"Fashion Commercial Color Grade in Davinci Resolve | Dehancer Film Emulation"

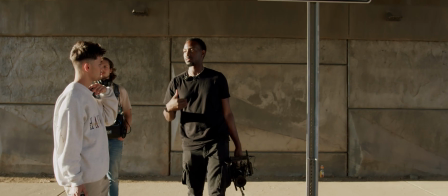We filmed a commercial for a fashion brand in one single day. We went to 5 locations and worked with over 10 talent in order to bring this vision to reality. But yeah, on the color grading, as always, I use ButteryLuts to convert the footage from the flat log profile over to Rec 709.
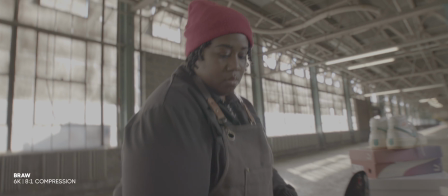And I used the +2 contrast version. From there, I made slight tweaks to the highlights, the midtones, the shadows, the contrast, the tone curve,
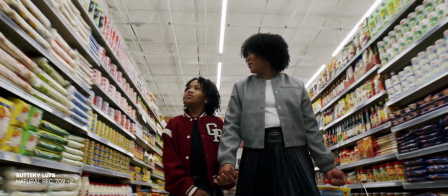obviously temperature, saturation, bringing the saturation up to bring back those colors, switching around the color temperature based on the scene,
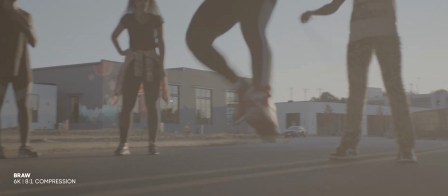if it needs it, tweaking the tint, if it needed it, as well as making some color stand out. Like in the double dutch scenes, there was a lot of like red on the Jordans and stuff. And so I was bringing that up so that you can see it a little bit better.
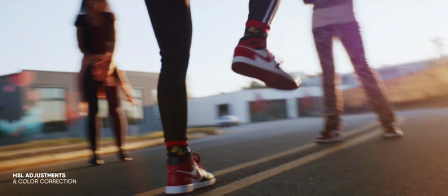And then once that was done, on the entire timeline, I applied Dehancer. So the film stock I used in Dehancer is Kodak Gold 200. And it really had a like tremendous impact on the final look of the image.
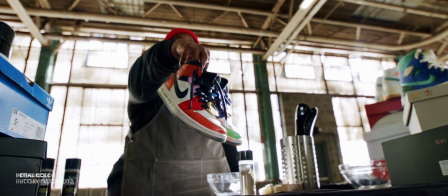Just like with the base color on it, it looked cool, but just a little too clean, a little too sharp, a little too, you know, normal.
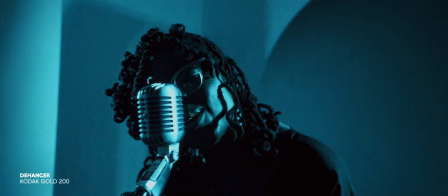And with that Kodak Gold 200, it just like did something special to the footage. I'll show you a little before and after so you can kind of see what it was doing. And then on the other Dehancer node, just a little bit of bloom and halation. And on that, there's like one node in between of Dehancer, and there was just like some compression on that, some extra compression. So those three nodes were kind of putting that final finish on the footage.
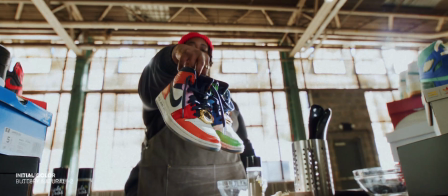And then because Dehancer kind of putting that film look on it,
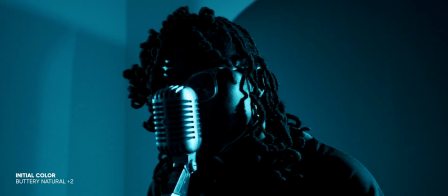kind of took away a little bit of the saturation, a little bit of highlights, I added another node to kind of bring back some of the highlights, some of the color in certain areas back. And I brought up some like certain colors individually also.
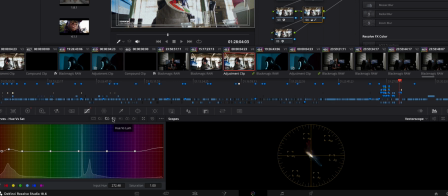Yeah, so we brought up some reds and like magenta tones. A little bit of orange was brought back because that was taken down pretty far. Also the luminance of the like reds and magentas and a little bit of the orange was brought up. And then there was a slight increase of the total saturation. And then the very last note that I put on there, and this is something that I do when I really want something to just kind of, because Dehancer obviously kind of dehances the image. I guess that's why the name is that. But I like to sharpen the edges back after doing that. Because you still get that film look and you still get the grain and all that, but you still, you kind of get that like HD look on top of it. So I do sharpen edges, I turn it down a good bit, but it kind of brings back a little bit of that pop to the final image.